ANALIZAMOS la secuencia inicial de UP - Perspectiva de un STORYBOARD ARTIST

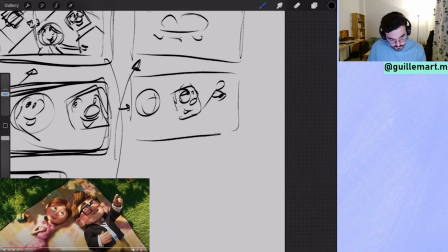16:41 ¿qué es esto? Y otra vez el pelo recogido.
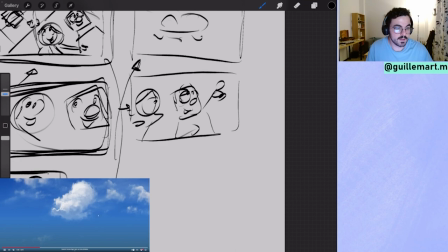16:50 ¿Esto qué es? Pues imagina un objetivo para ellos dos.
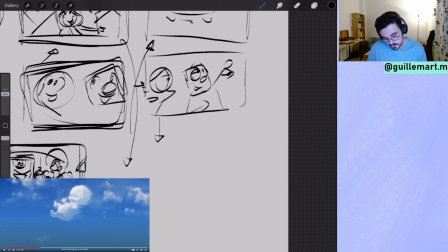16:57 Se imagina a bebés. A bebés flotando. Y dice Eli.
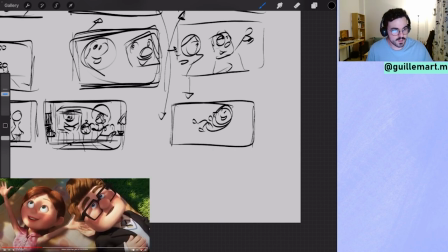17:11 Sí, claro que sí. Quiero muchos bebés, muchos bebés. Y entonces ya es como...
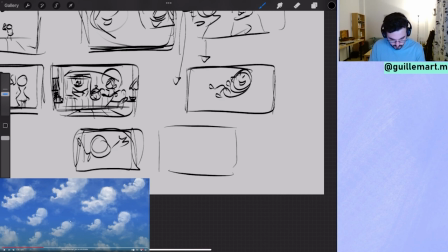17:20 Si a Eli le encanta la idea de tener bebés, pues no hay nadie mejor con quien tener bebés que con mi esposa, con Eli. Porque sí. Y la quiere hacer feliz y todo esto. Y entonces, pues, el objetivo es claro. ¿Y qué dice Carl?
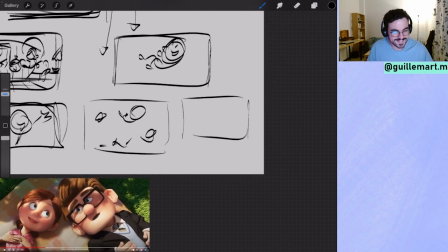17:37 ¡Guau! Se miran. Y es en esta mirada
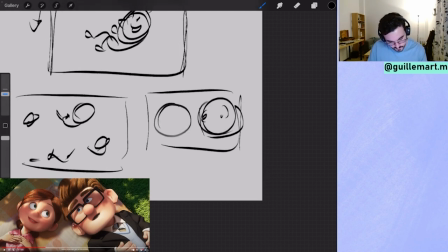donde dan el paso para tener bebés. Para tener un bebé más que nada. No bebés en general, pero... Y es precioso esta mirada de complicidad.
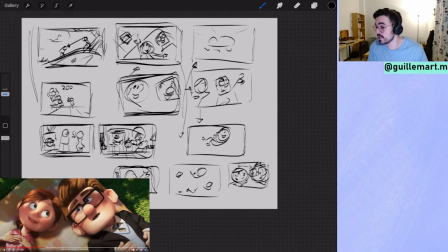18:07 Así es como se cuenta una historia. No hace falta tener 50.000 tiros diferentes. Tienes...
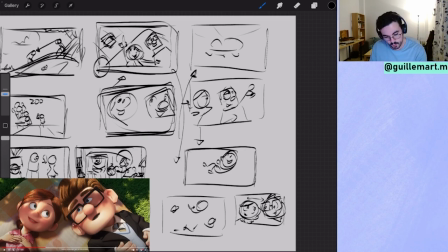18:12 Un tiro que es el cenital, un poco abierto para ver, primera vez, una tortuga, vale.
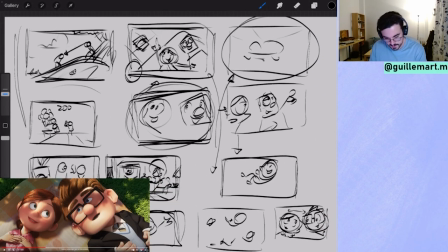18:19 La segunda vez cierras y ya te vas a otra cosa, y cuentas dónde trabajan,
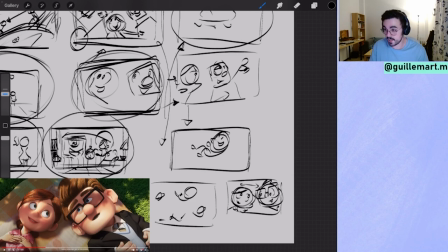18:27 que siguen estando juntos y vuelves al mismo lugar para contar que ya que tienen trabajo y estabilidad, vamos a tener un objetivo que es tener bebés,
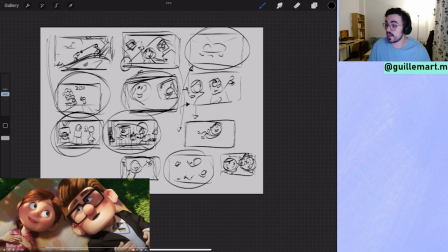18:35 crear una familia. ¿Quién no querría crear una familia con la persona a la que quieres?
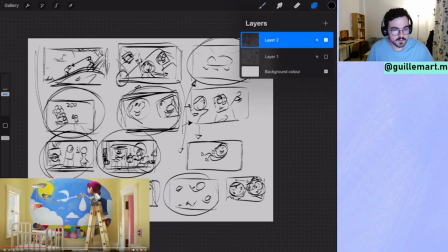18:41 ¿Y cómo sigue esto? Pues sigue con un plano central de ellos dos.
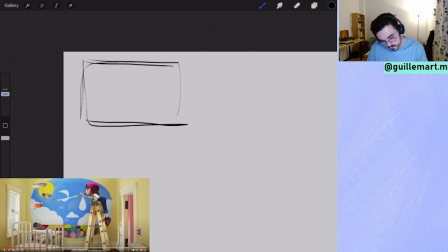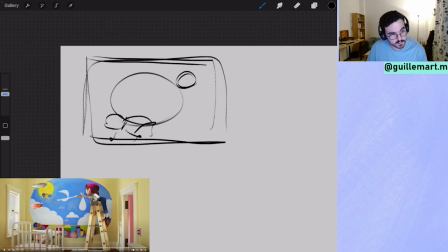18:53 Carl recogiendo cosas y Ellie pues subida a una escalera dibujando lo que es una grulla.
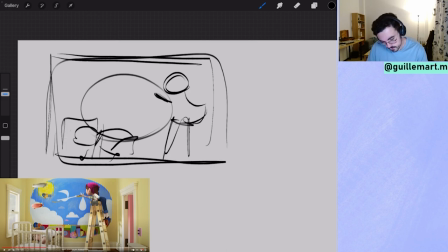19:01 Y vemos aquí perfectamente en silueta una cuna. Vamos, que están esperando el bebé. Es la cara A de la moneda. Y ella... con el pelo recogido.
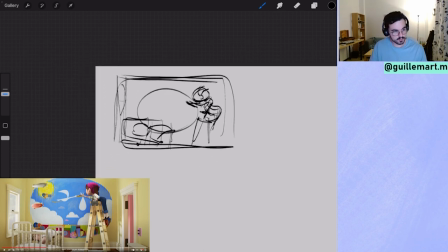19:18 Sujetando esto. Bueno, un poco de ventana para luz. Un marco, si es que cada plano es una postal.
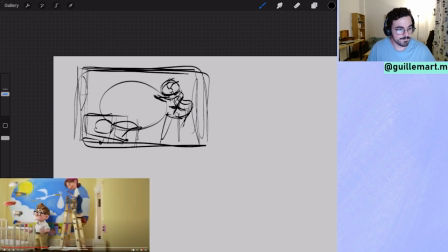19:28 ¿Y qué tienes? La cara A y la cara B. Y esto es desolador.
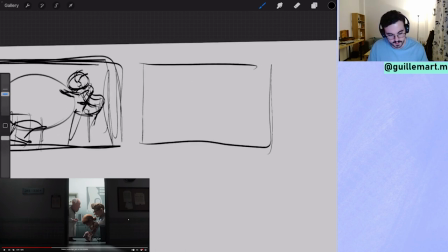19:39 Porque de tener algo así a tener algo así, es que parece que no esté animado.
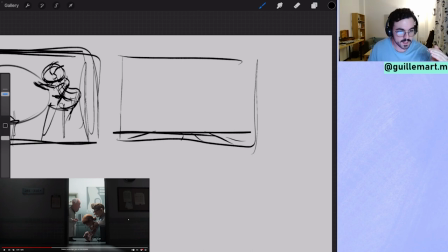19:49 Solamente la expresión corporal de Ellie, cómo está Carl y que todo se va a estar se centre en ella, fíjate. Esta silueta te lo da todo. Y Carl apoyándola, aunque lo esté pasando mal,
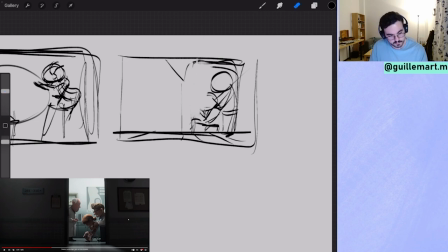20:10 ella es quien tiene el problema. O Carl, da igual. El problema es que no van a poder cumplir lo que querían. De algo tan alegre, incluso los colores te lo marcan.
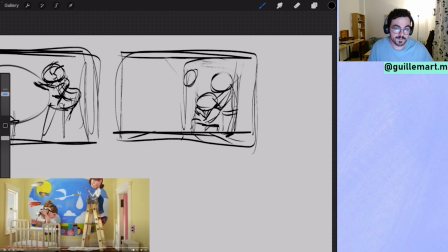20:22 De algo tan alegre, tan bonito como es tener un bebé que van a cumplir un sueño, a algo tan triste como no poder hacerlo.
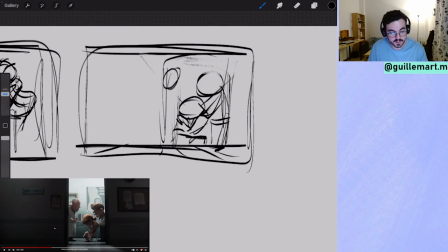20:33 Te lo marca aquí también, que está el ginecólogo porque tienes una barriga detrás. Tienes al doctor aquí intentándole explicar, una cara de tristeza. A Carl no se le ven los ojos y sobre todo a Ellie tampoco, con el pelo recogido.
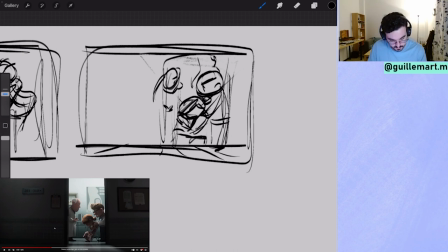20:50 Y el pelotazo lo tapa en la... se lo tapa en la cara.
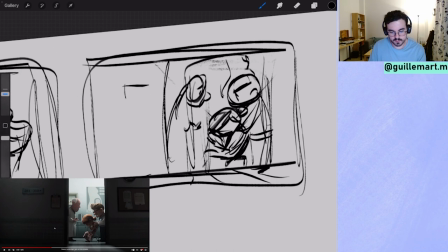20:58 Y aquí pone 281 y 310. No sé si es un easter egg esto, pero me suena que sí. Así que ahora no puedes tener bebés. Cortamos a
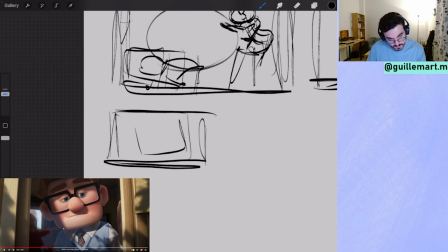21:17 plano de Carl, un primer plano de Carl, mirando por la ventana.
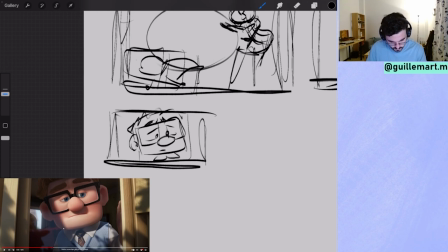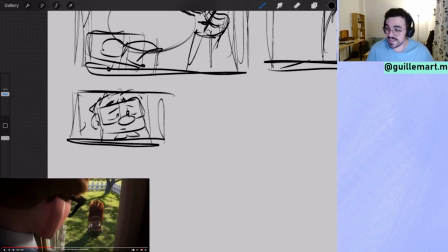21:41 ¿Qué está mirando Carl? Y es la primera vez que vemos a Ellie con el pelo suelto.
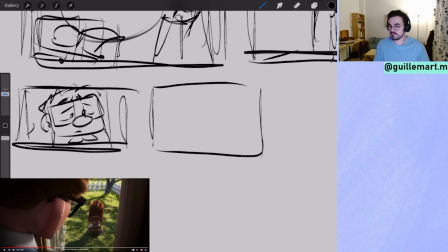21:50 Para mí este plano, se me ha puesto la piel de gallina solo de ver este plano. Lo digo en serio, ¿eh? No me lo estoy inventando.
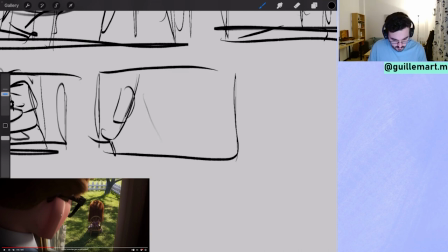22:01 Este plano me transmite tanto, porque uno, nunca hemos visto a Ellie así, nunca. Siempre tenía una actitud de sonriente, de alegre, de hacer cosas, con el pelo recogido, pero siempre dispuesta a hacer todo. Y aquí ya tenemos a ella, sin que la veamos, pero con el pelo recogido.
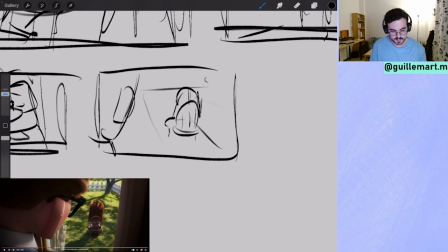22:20 ¿Qué estará pensando? ¿Qué estará haciendo? La tenemos sola, en una esquina.
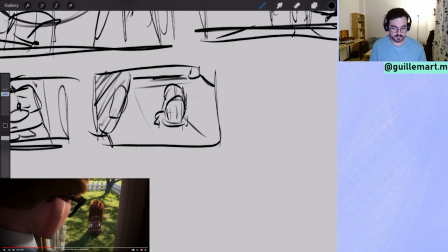22:31 Y ahora viene una de las partes más bonitas de la secuencia.
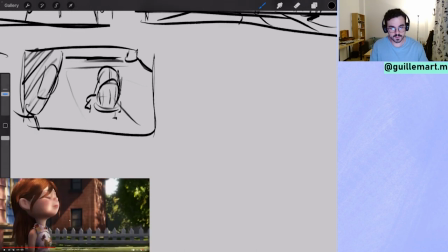22:37 Vemos este plano, que es Ellie
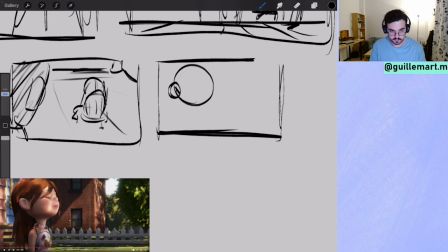22:45 con el pelo suelto, solo respirando. Para mí, que tenga el pelo suelto significa
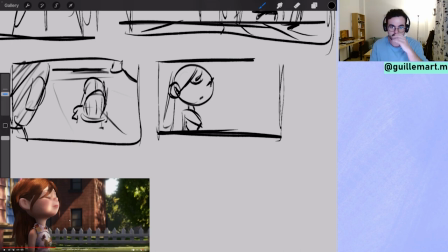23:01 que tiene que volver a nacer, tiene que volver a recrearse o a inventarse. Joder, perder un hijo es una putada muy heavy. Y no me imagino lo que podría pasar a un ser humano.
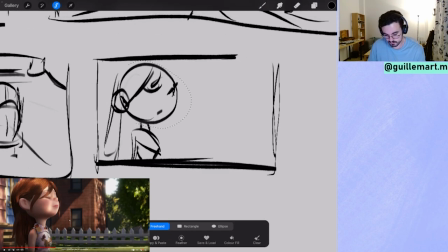23:14 No mal que a mí no me ha pasado de momento, pero crucemos dedos. Pero
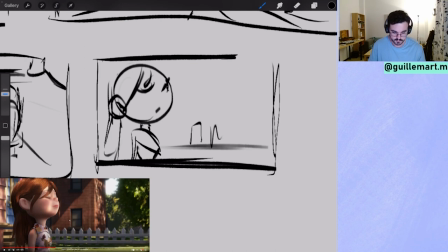23:21 ver esto así, en un plano casi lateral, que los planos laterales lo que significan es que tienes todo el tiempo para pensar y ponerte en tu piel, porque no sabes de verdad lo que piensa el protagonista. Entonces tienes tiempo tú para pensar como él.
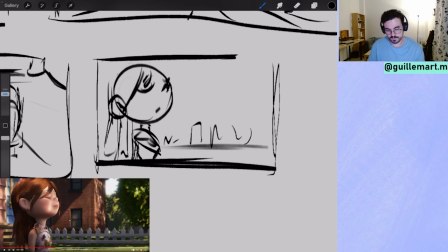23:43 Y es la primera vez que tiene el pelo suelto. ¿Y quién vendrá a ayudarla ahora? Carl.
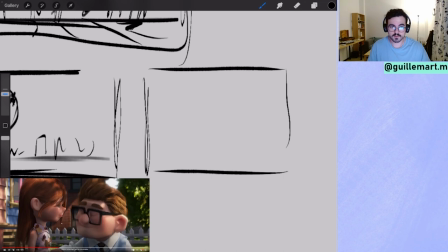23:58 Pero no viene a ayudarla. Le viene a recordar una cosa, que juntos
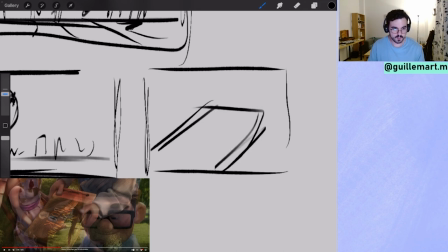24:04 tenían unas aventuras que cumplir. Y le recuerda que la vida no se acaba, que pueden tener otro tipo de sueños.
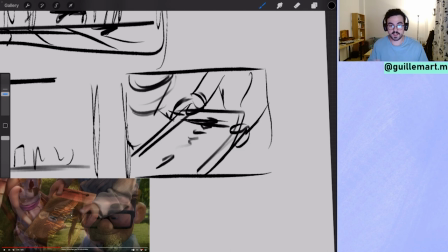24:22 Y este libro es el mismo que hemos visto al principio de la película, que se lo enseña a Ellie. No, Ellie se lo enseña a Carl.
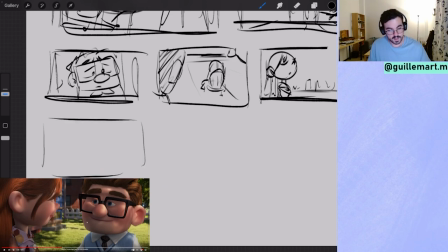24:35 Y la cara de Ellie, en el mismo plano, pero más, es el mismo plano que este, pero más cerrado.
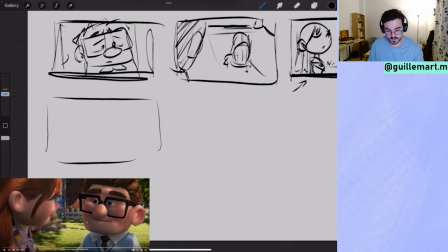24:42 La tienes ahí en escorzo,